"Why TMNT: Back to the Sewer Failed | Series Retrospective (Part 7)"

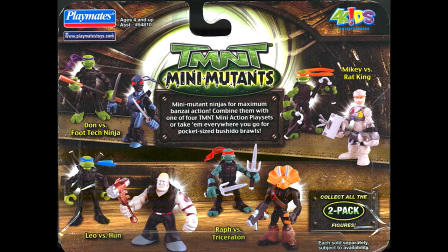These never saw the light of day, but what did was the Mini Mutants figures in the late 2000s, these stealth suits debuting in Season 7.
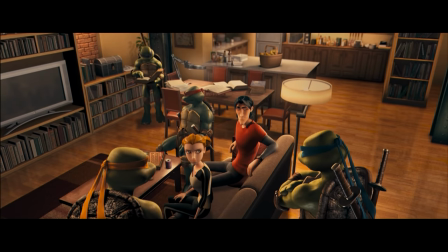As I said, Playmates requesting the art design be like TMNT so they could just reuse the sculpts they'd already made is just a theory on my end,
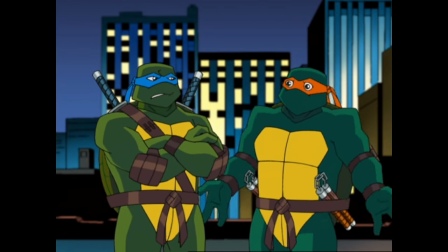but I honestly don't know what other reason there would be to do this.
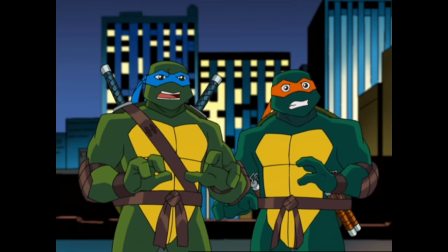As for what effect this had on the show, all four turtles now have pupils in their eyes, this being the most off-putting thing about Season 7 for fans at a glance.
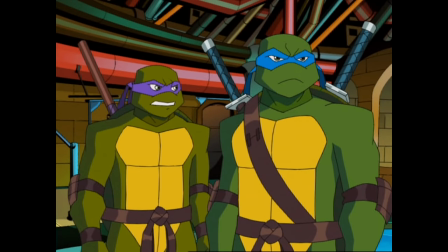I'd say you get used to it pretty fast, and it does give the artist the ability to express emotions with the character's eyes,
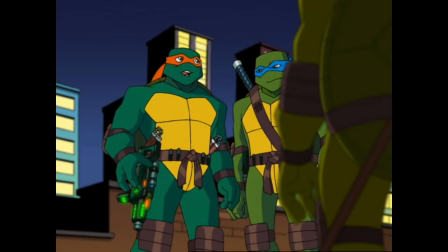but I'd say this wasn't really a problem before, so it's an ultimately unnecessary addition that makes the season really stick out like a sore thumb when compared to Fast Forward
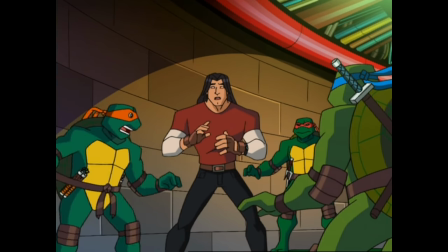and Turtles Forever, let alone the first 5 seasons. Casey looks basically the same, but his outfits are designed like the movie.
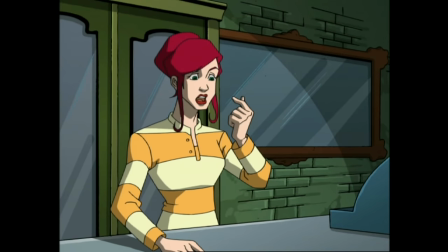April looks the most different, going from being, well, this into a DCAU teen.
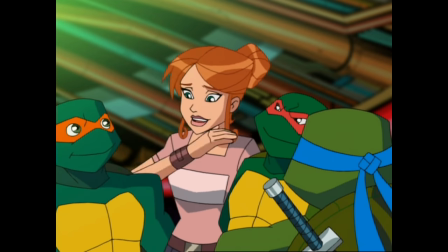Honestly, hard to describe. She looks fine, but doesn't even look like the same character anymore.
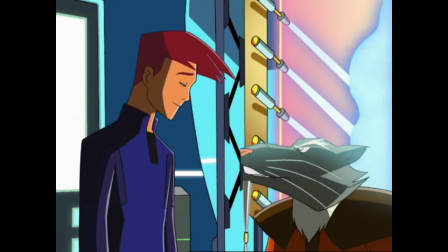Splinter being my least favorite. His hair is still gray when it wasn't in the film, but the design just doesn't look right in 2D.
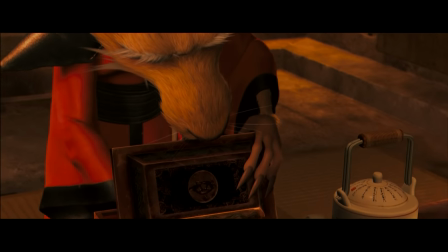The 3D modeling team behind TMNT gave him a basic silhouette,
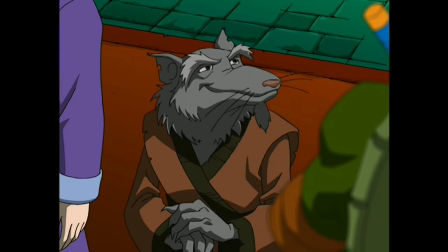but filled in the details by making his hair visible on his face, which is why the hair on Splinter before were lines that were drawn on the character.
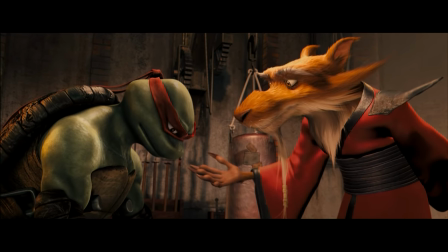When you bring over the basic silhouette from 3D into a flat 2D style, it just looks like his hair is receding or something.
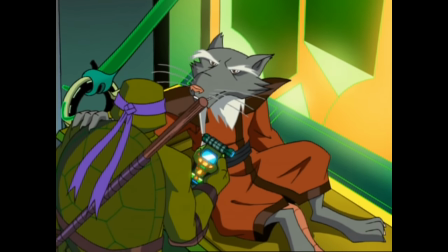And to show my support for Master Splinter, I decided to partner with Keeps to be the sponsor of today's video.
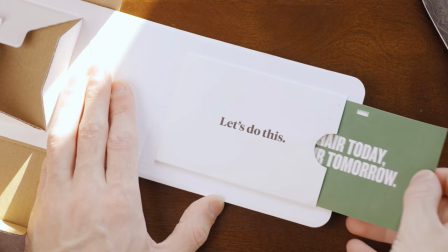Keeps is a subscription service that helps men keep their hair.
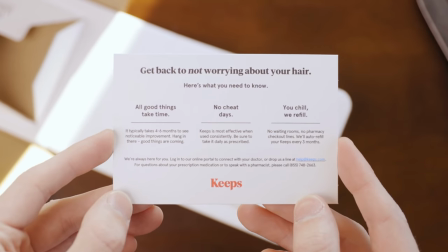2 out of 3 guys will experience hair loss by the time they're 35, and Keeps offers clinically proven, research-backed treatments to stop hair loss and improve hair growth.
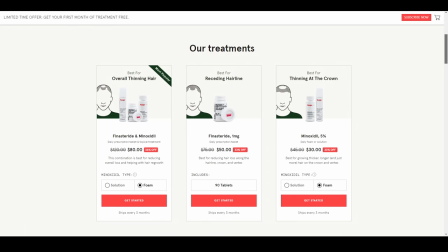Whether you're looking to prevent hair loss, stimulate hair growth, or just take better care of the hair you have, Keeps is a brand to rely on, as subscribers get 24/7 support with a network of medical advisors,
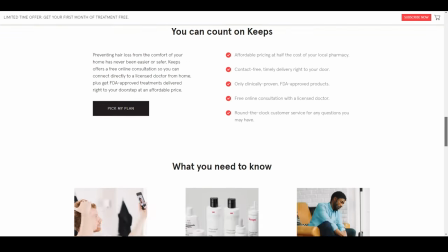prescribers, and care specialists to help you in achieving your goals. As Keeps' physicians will help you select the right products and treatments for your specific condition and hair goals.
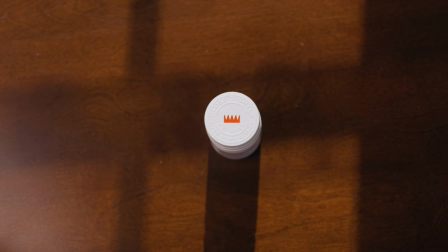Each plan comes with a full year of unlimited messaging, so you can always have your questions answered.
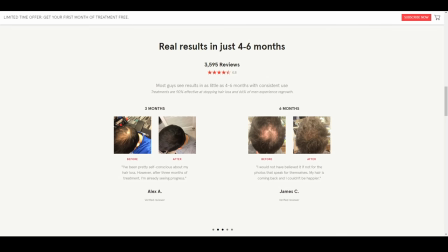Some before and after shots are on the screen right now, as most Keeps customers notice results within 6 months of starting treatment.
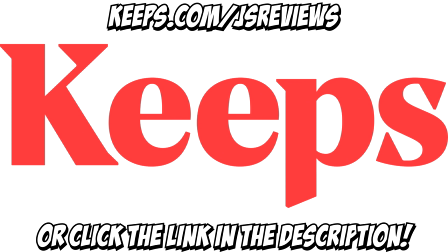Hair loss stops with Keeps. To get 50% off your first order, go to keeps.com/jaysreviews or click the link in the description.
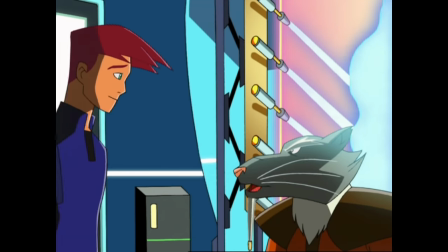That's keeps.com/jaysreviews. I was just saying I was doing this to support Master Splinter and just hear what he has to say.
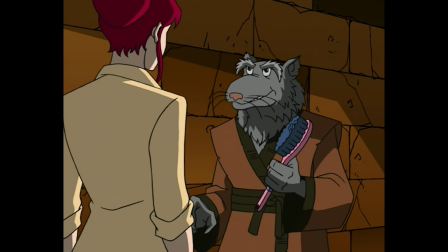It was wonderful. My hair has never felt so full-bodied and supple.
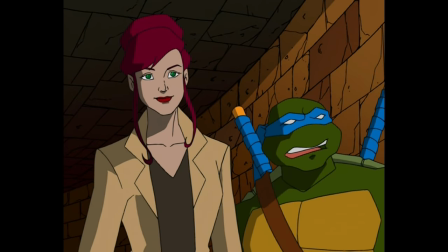Now having said that, let's get back to the show.
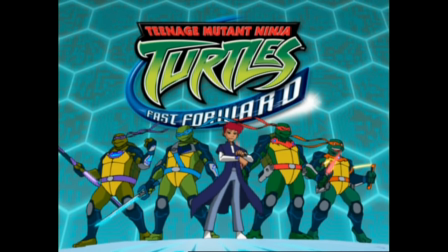I said last week that Fast Forward and TMNT made me a big fan of the Turtles,
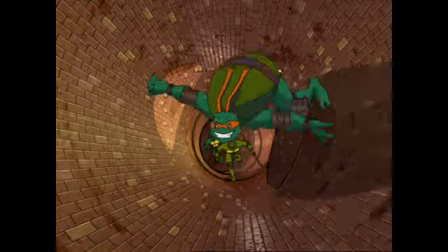but despite being excited for Season 7 since it was back to basics, I never saw Season 7 as it aired.
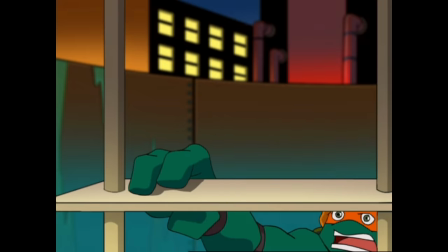I caught a few glimpses of it, like I remember Mikey falling in this pit in the episode Web Wranglers,
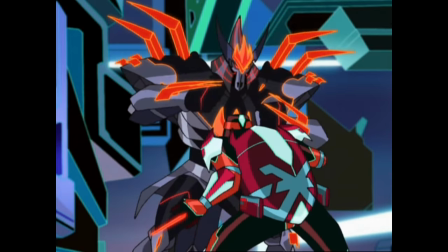and I remember the look of cyberspace, but I didn't watch the episodes because the network had changed.
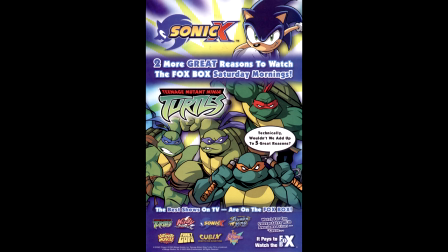4Kids used to be a programming block on Fox. It used to be called the Fox Box back when the 2003 series started.
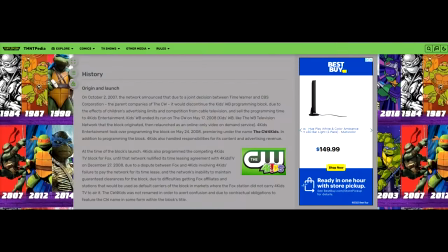Apparently, 4Kids failed to pay for their leased time on the network, and while simultaneously having the time slot for Kids WB that was on the CW network sold to them, and thus, the CW 4Kids was born.
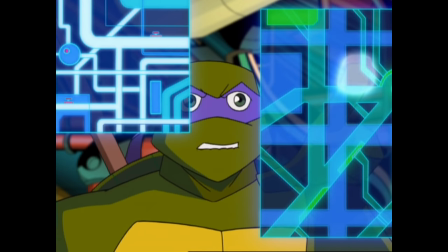I didn't know that back in 2008, so I missed out on a lot of Back to the Sewer.
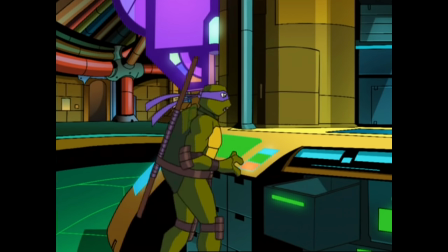At the time, and to this day, Season 7 isn't held in very high regard, and that's probably putting it lightly.
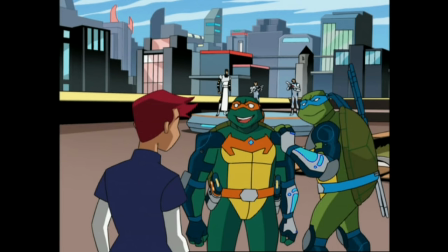Fast forward, just by looking at the comments of the last video, still has fans or people who enjoy it or tolerate it or somewhere in between.
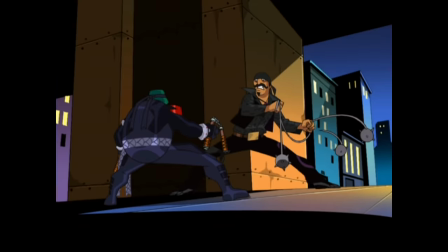But a frequent notion in said comments was that this season was the one where the show truly died.
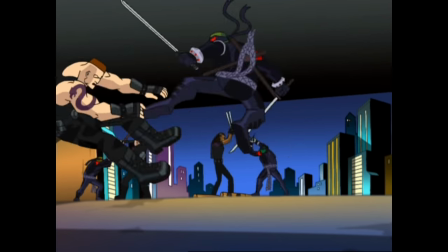I've hated it for years, and went into this video expecting to hate it. Spoiler alert, I ultimately felt the same way about this one as I did Fast Forward.
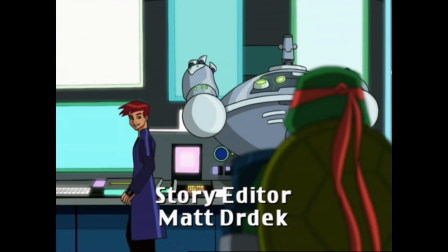But enough preamble. What are we dealing with here? Episode 1, Tempest Fugit, begins in 2105 as Donatello and Cody have finished the time window.
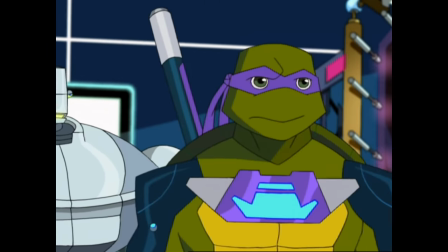Since Cody looks older, I guess we can assume that many of the open plot threads at the end of Fast Forward have been dealt with.
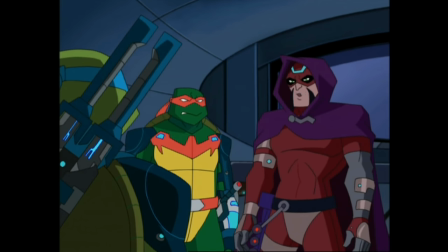But there's no way to know for sure. Although speaking of time travel, I was thinking about something while editing the Fast Forward video.
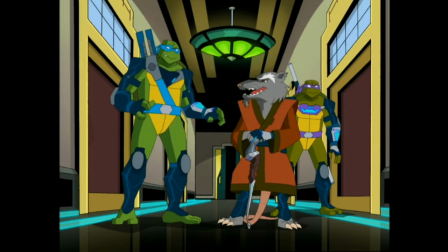The Turtles are trapped in 2105, but I'm thinking, what's stopping them from trying to contact Lord Simultaneous and using the Time Scepter to go home?